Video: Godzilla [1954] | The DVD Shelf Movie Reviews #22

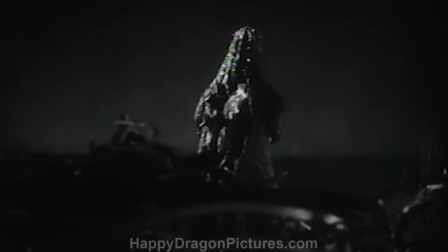(56:51)
Godzilla goes back into the water, but it isn't long before he returns for round two to finish the job he started.
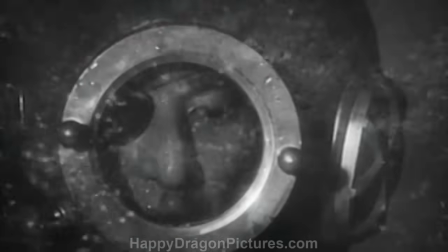(56:56)
After doing much more significant damage this time, Dr. Sirizawa catches Godzilla off guard, and he kills him.
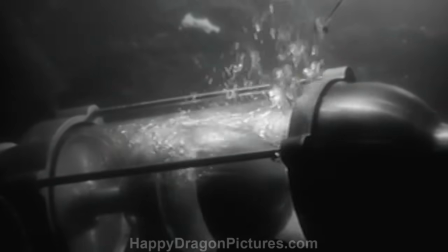(57:03)
But it's certainly not a quick death.
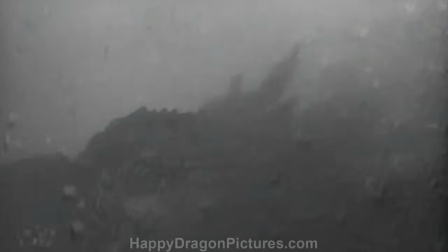(57:05)
Godzilla swims to the surface, writhes in pain, sinks back to the depths, and finally disintegrates in a somewhat melancholy fashion.
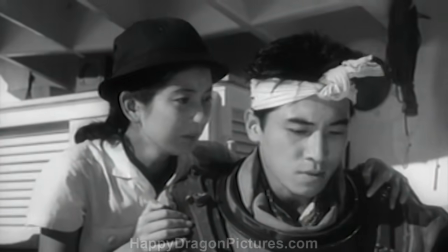(57:12)
Even though Godzilla is dead, the movie doesn't have a feel-good triumphant ending, mainly because the focus shifts to Dr. Yamani's fears of ongoing nuclear testing.
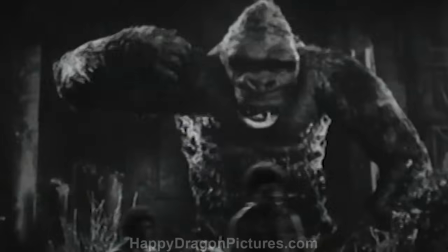(57:22)
I just think it's fascinating that both Godzilla and King Kong succeed at playing up the monsters as terrifying creatures throughout,
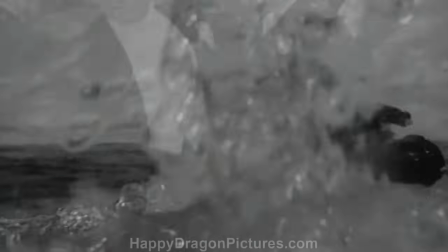(57:28)
only to make you feel a bit sorry for them when they finally meet their demise at the hands of man. It may sound like a cliche nowadays, but hey, all cliches have to start somewhere.
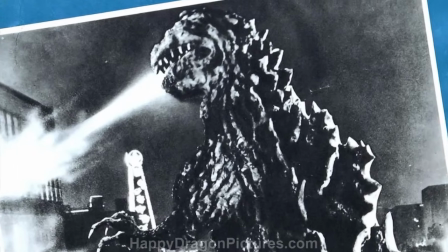(57:39)
Nearly a year after Godzilla made a huge splash in Japan,
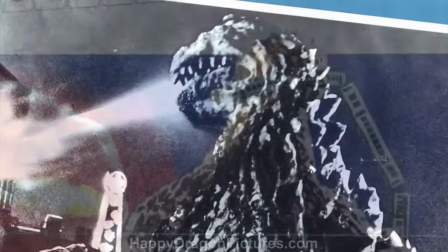(57:42)
a set of small-time Hollywood producers in the United States came across this Japanese monster movie that was
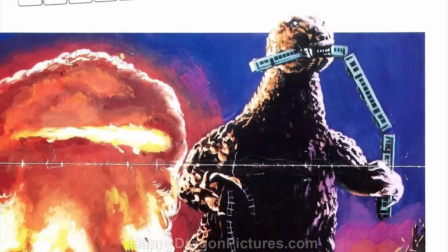(57:48)
being shopped around by the Toho Studios as an export and saw that it may have potential
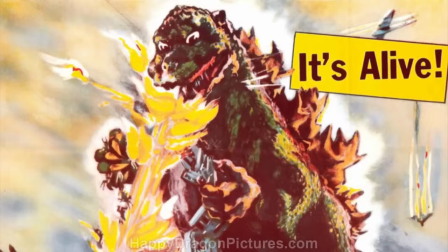(57:53)
to play successfully for American audiences… well… sort of.
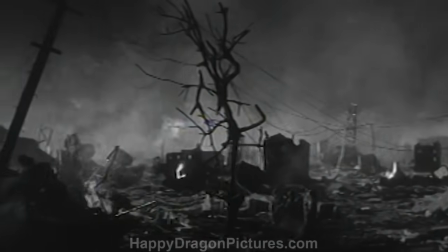(57:59)
Editor and director Terry Morse was brought in to take the original Godzilla and do a little work on it to make it a bit more palatable for American audiences.
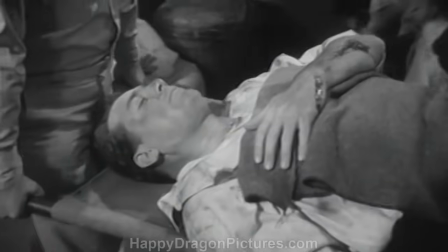(58:08)
Morse not only did heavy editing on the original movie, but also filmed brand new scenes that featured western actors,
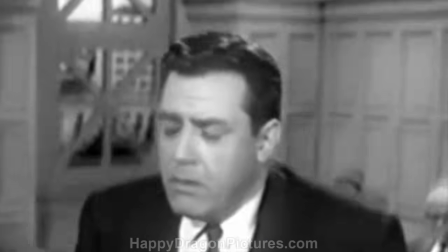(58:15)
predominantly TV and film actor Raymond Burr, who would later go on to become the famous TV defense attorney Perry Mason.
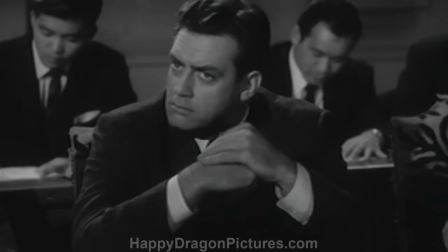(58:21)
These new scenes were intercut into already existing sequences from the Japanese version to
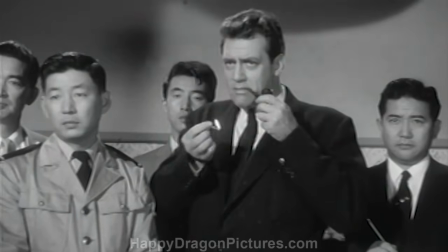(58:27)
create the illusion that Burr's character was present for nearly everything that happened in the original movie.
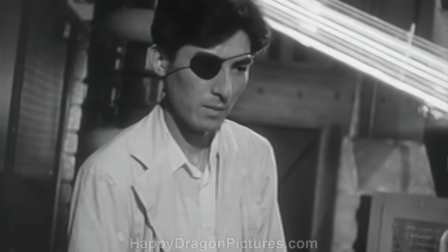(58:33)
Now, having him added in as, essentially, the star of the movie, the Japanese stars are now kind of pushed off into the periphery as supporting characters.
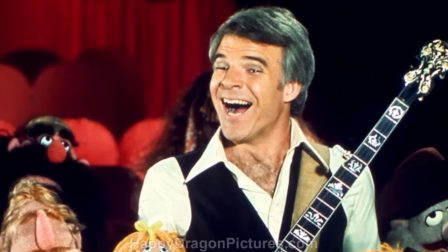(58:41)
Raymond Burr plays a news reporter by the name of Steve Martin. You see, because they have the same.
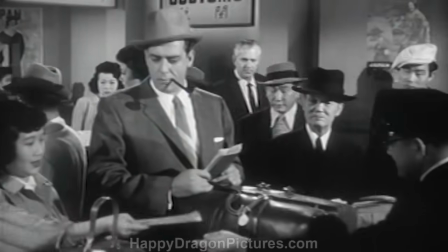(58:48)
Okay, wasn't that funny. Explained in a voiceover, Martin has a stopover in Tokyo, while on a business trip to Cairo,
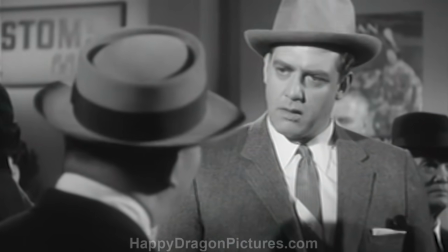(58:55)
and has caught wind of a mysterious menace that has been causing havoc out in the sea.
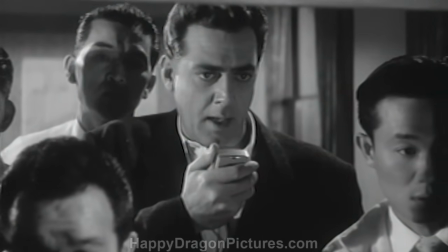(59:00)
We follow Martin's character as we weave in and out of various scenes from the original movie,
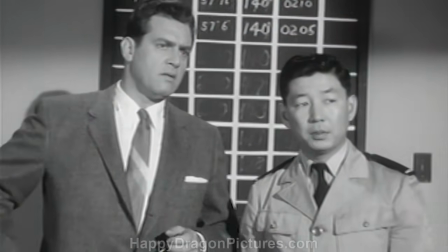(59:05)
occasionally cutting back to Martin to make it look as if he's standing in the same room as the pre-recorded Japanese actors,
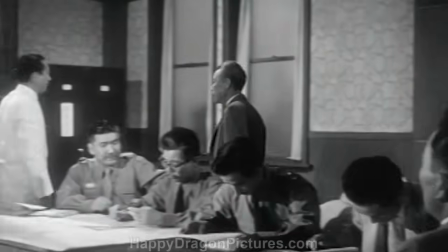(59:12)
and instead of the film doing heavy English voice dubbing over the Japanese dialogue,
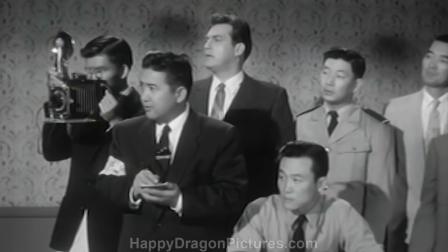(59:17)
Martin is usually seen with a translator, explaining to him what is happening in the scene.
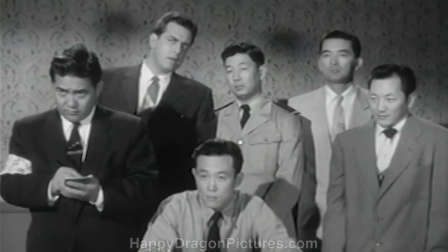(59:22) I'm afraid my Japanese is a little rusty.
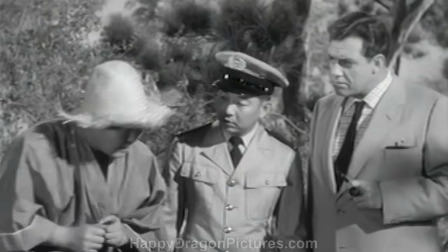(59:28)
Now what's actually kind of unintentionally funny about this concept is that the translator is really just saying what the American filmmakers want him to,
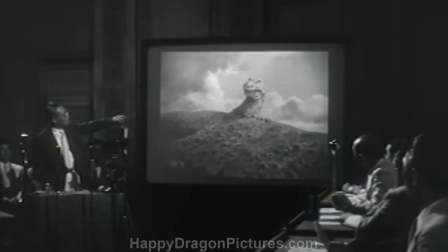(59:37)
which completely disregards what the Japanese actors are actually saying. But that's okay, because to us stupid English-speaking Americans, the Japanese language is just a bunch of mumbo-jumbo, am I right?
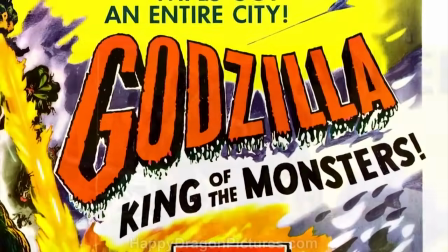(59:52)
This new Americanized version was retitled Godzilla King of the Monsters, and was released on April 27th,
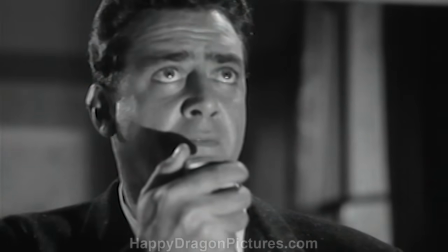(59:58)
1956 in the US, becoming a pretty big hit despite critics once again panning it.
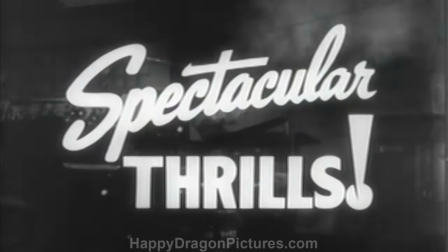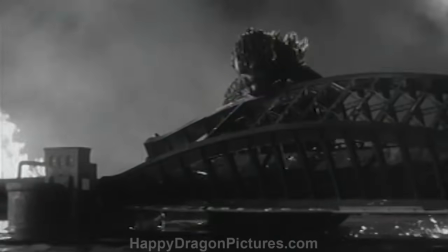(60:12)
This soon led to Godzilla getting exposed to other parts of the world such as South America and Europe,
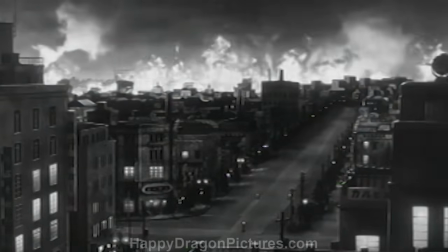(60:18)
and as the years passed, you probably couldn't find a place in the world untouched by Godzilla's giant footprint.
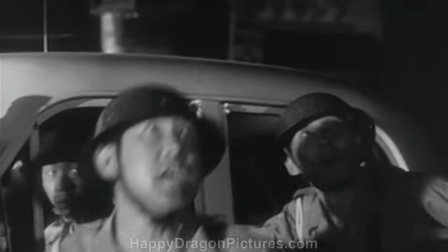(60:24)
Now despite its importance in making Godzilla popular outside of Japan, how does it hold up in comparison to Ashiro Honda's original vision?
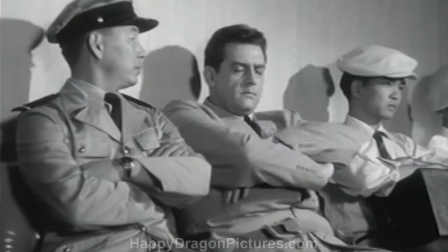(60:32)
All in all, Raymond Burr is fine with what he's given to do. He's got a great presence as a leading man, and fully embraces the, what must have been at the time,
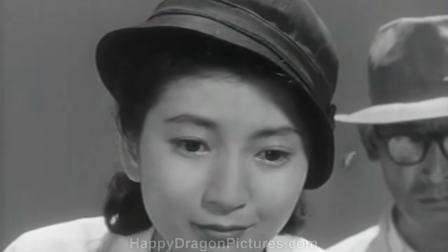(60:41)
strange concept of being placed into the lead role of an already established foreign film.
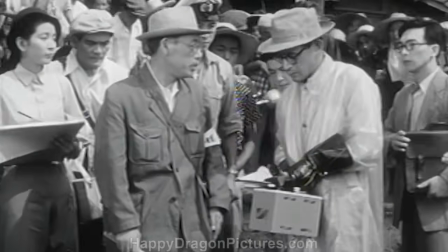(60:46)
But if you were to watch this version right after watching the masterfully done original Japanese version, this one comes off as a bit goofy here and there.
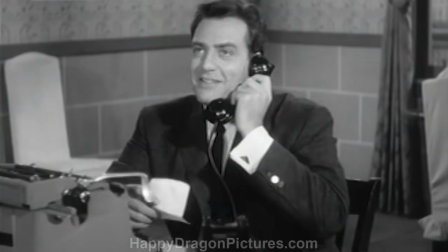(60:55)
I still really like it, and I appreciate its purpose and inventiveness,
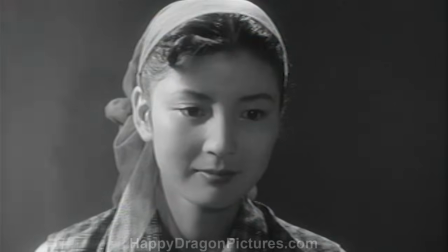(60:58)
but just knowing that Raymond Burr is plucked in there and being forced into the same space as the original actors has a way of taking you out of the movie,
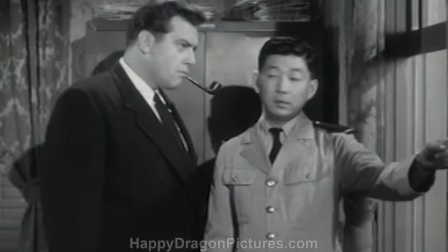(61:06)
which I think lessens the drama of the Japanese version.
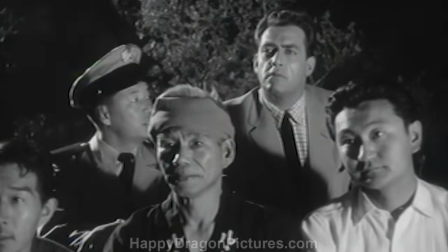(61:09)
It's clever with how it does it, but it pales in comparison to the original and should only be considered as an interesting companion piece to the original.
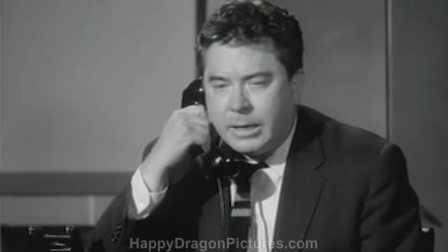(61:17)
Despite all that, I'm surely not saying it isn't worth a watch.
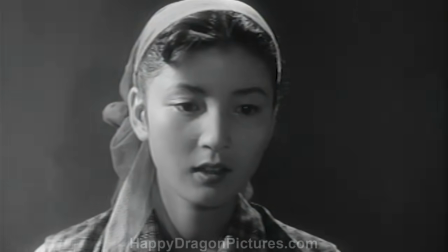(61:20)
I just think some of the important thematic elements are kind of missing in this cut, and the new scenes add a bit of cheesiness to a brilliantly serious monster movie,
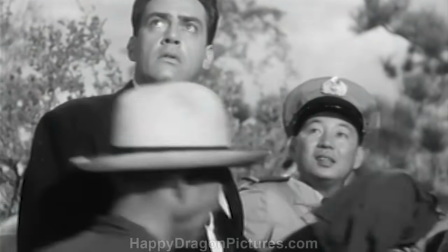(61:29)
turning it into more of your typical 1950s sci-fi fare.
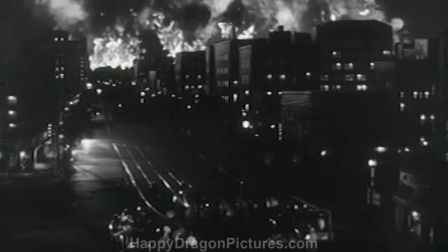(61:33)
Still, it must have done something right because Godzilla King of the Monsters made a big enough impact to eventually transform
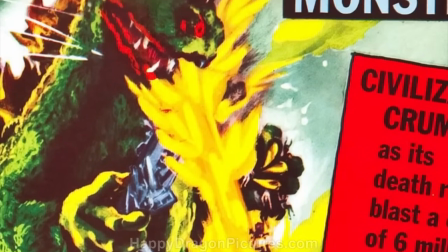(61:39)
Godzilla from an offbeat Japanese nuclear allegory into a world-renowned pop culture phenomenon.
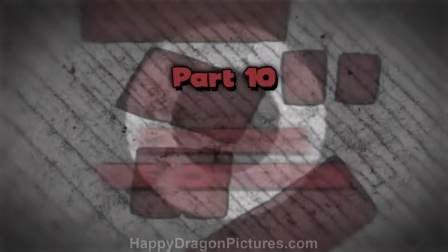So, it's all led up to this. Now let's crack open the special Godzilla Blu-ray package from the Good Folks the Criterion Collection and see what lurks inside.
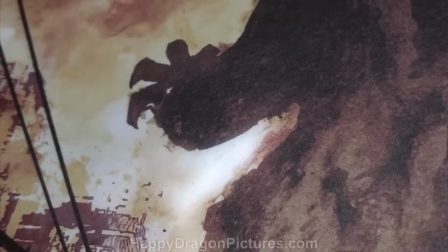(62:01)
And just from looking at the front cover, you're already sucked in by the dynamic artwork created by comic book writer and illustrator, Bill Sienkiewicz.
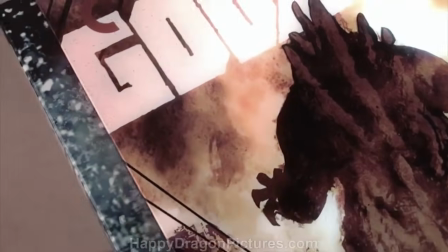(62:10)
For the eye-grabbing package design,
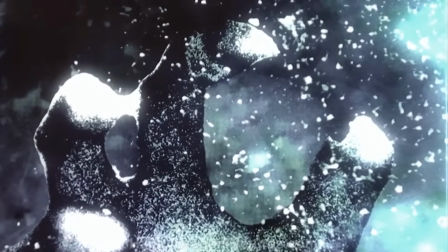(62:12)
the black and white look of the movie is put aside to incorporate watery blues and fiery oranges that not only perfectly complement each other,
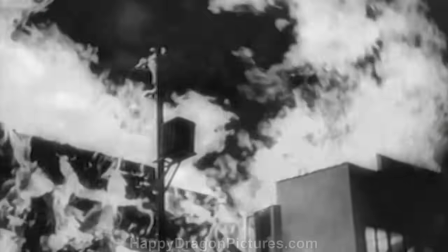(62:20)
but also effectively illustrate the two prominent natural elements that are played with in the movie.
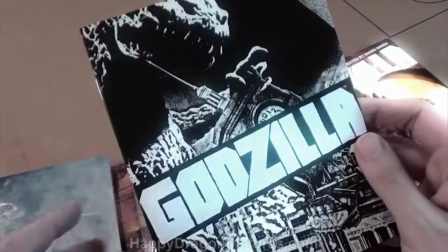(62:24)
Open up the first flap and you'll see a small booklet that includes a bunch of information about the disc, including the chapter listing,
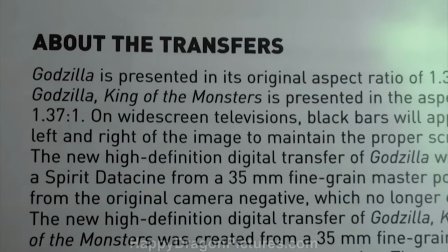(62:32)
cast and crew credits, a detailed breakdown of the audio and video clean-up and digital transferring processes,
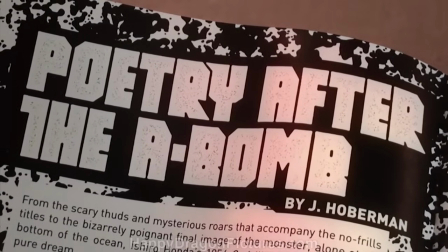(62:38)
and a write-up of Godzilla's historical importance by Village Voice senior film critic Jay Hoberman.
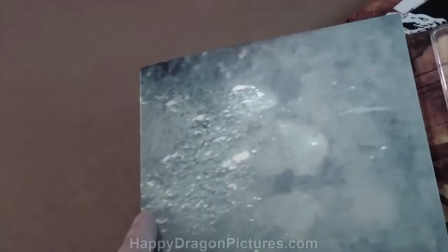(62:44)
We open up the second flap and get this really cool little pop-up image of the big guy, and...
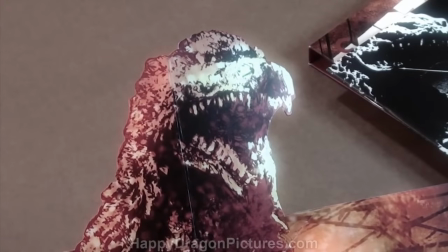(62:49)
Hey, wait a minute. This doesn't look like the original Godzilla.
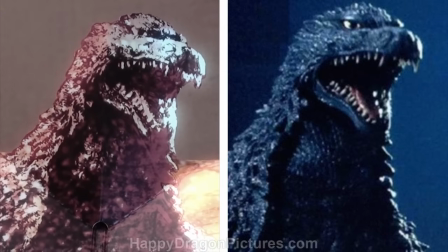(62:54)
Actually, this image is a takeoff of the Godzilla design from the 2002 film, Godzilla against Mechagodzilla.
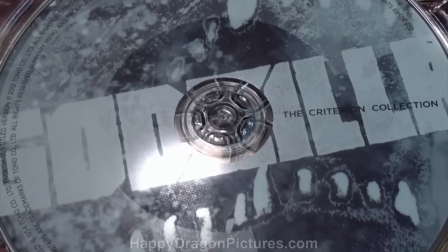(63:01)
And they thought we wouldn't notice. Anyway, let's continue on with the disc itself.
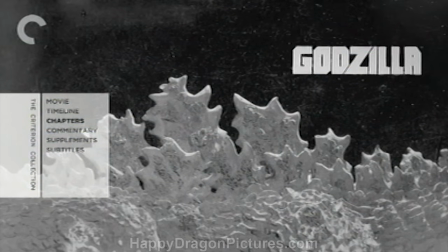(63:05)
The menu has a very clean and organized look to it, and as you navigate,
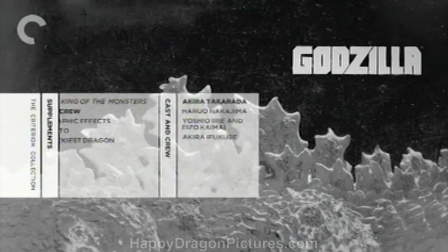(63:10)
these little dialog boxes will shift into place and explain the special feature you're about to view, which makes finding what you need clear and simple.
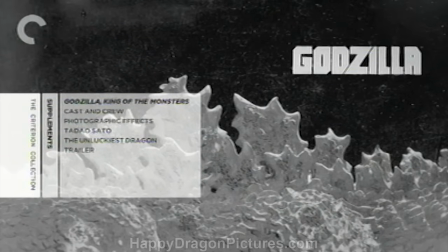(63:17)
As you head into the supplemental material, we see first on the list the Americanized version of the film, Godzilla King of the Monsters.
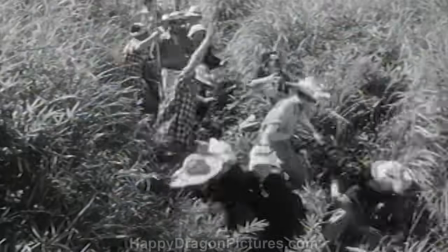(63:26)
It's great that they included this version as a bonus feature on the disc, which basically means you're getting two feature-length films for the price of one.
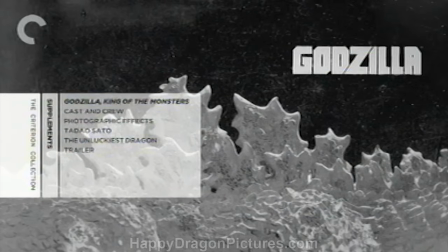(63:33)
When you're finished checking out the American cut,
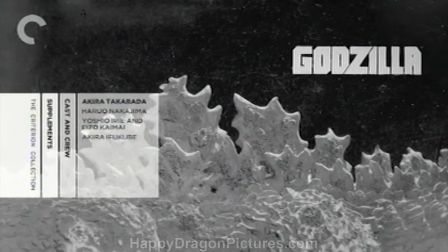(63:36)
you can head down to the cast and crew section where you'll see a handful of brand new extended interviews featuring the likes of lead actor Akira Takarada, who played Hidato Ogata in the film, Haro Nakajima, who was the main actor wearing the Godzilla suit, special effects technicians Yoshio Iri and Eizo Kaimai, and finally a much lengthier interview with score composer Akira Ofukube. Next, in the photographic effects featurette, special effects director Koichi Kawakita and effects cameraman Motoyoshi Tomioka
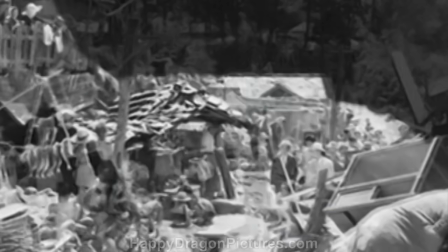(64:07)
introduced to you various shots in the film that were created using trick shot compositing.
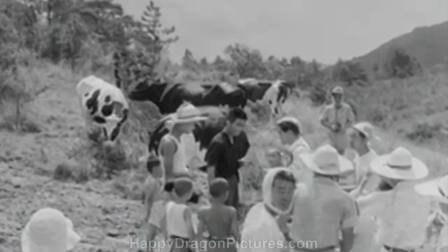(64:12)
I'm positive that once you watch this feature, you'll see some shot compositions that were so subtle,
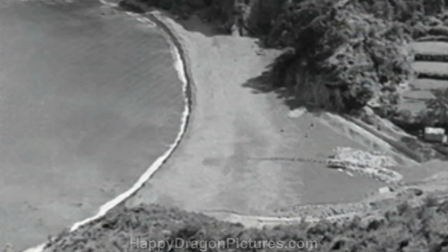(64:17)
you probably never even realized they were enhanced with visual effects, which is most likely a testament to how much the black and white film hides some of this stuff. Next up, we have a new interview with Japanese film critic Tadao Sato, who reflects on the original film and its place in Japanese culture.
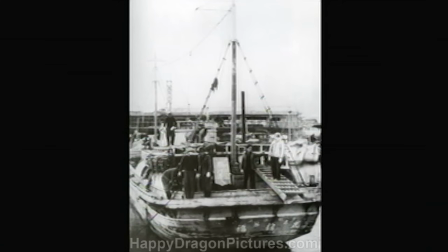(64:34)
Then we have a feature entitled The Unluckiest Dragon, an illustrated audio essay detailing the tragic Lucky Dragon No.
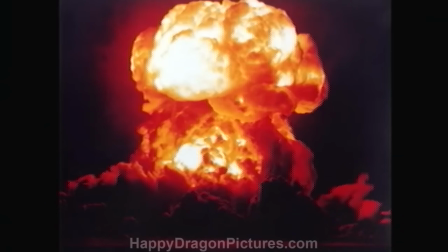(64:41)
5 incident near Bikini Atoll, narrated by Columbia University, Associate Professor of Japanese History, Greg Flugfelder.
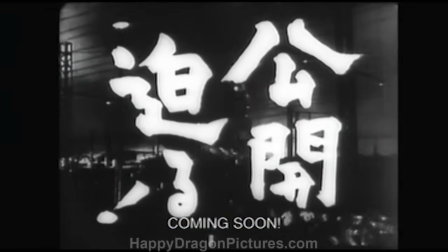(64:48)
Finally, in the bonus features section, we have the original theatrical trailers for both Godzilla and Godzilla King of the Monsters.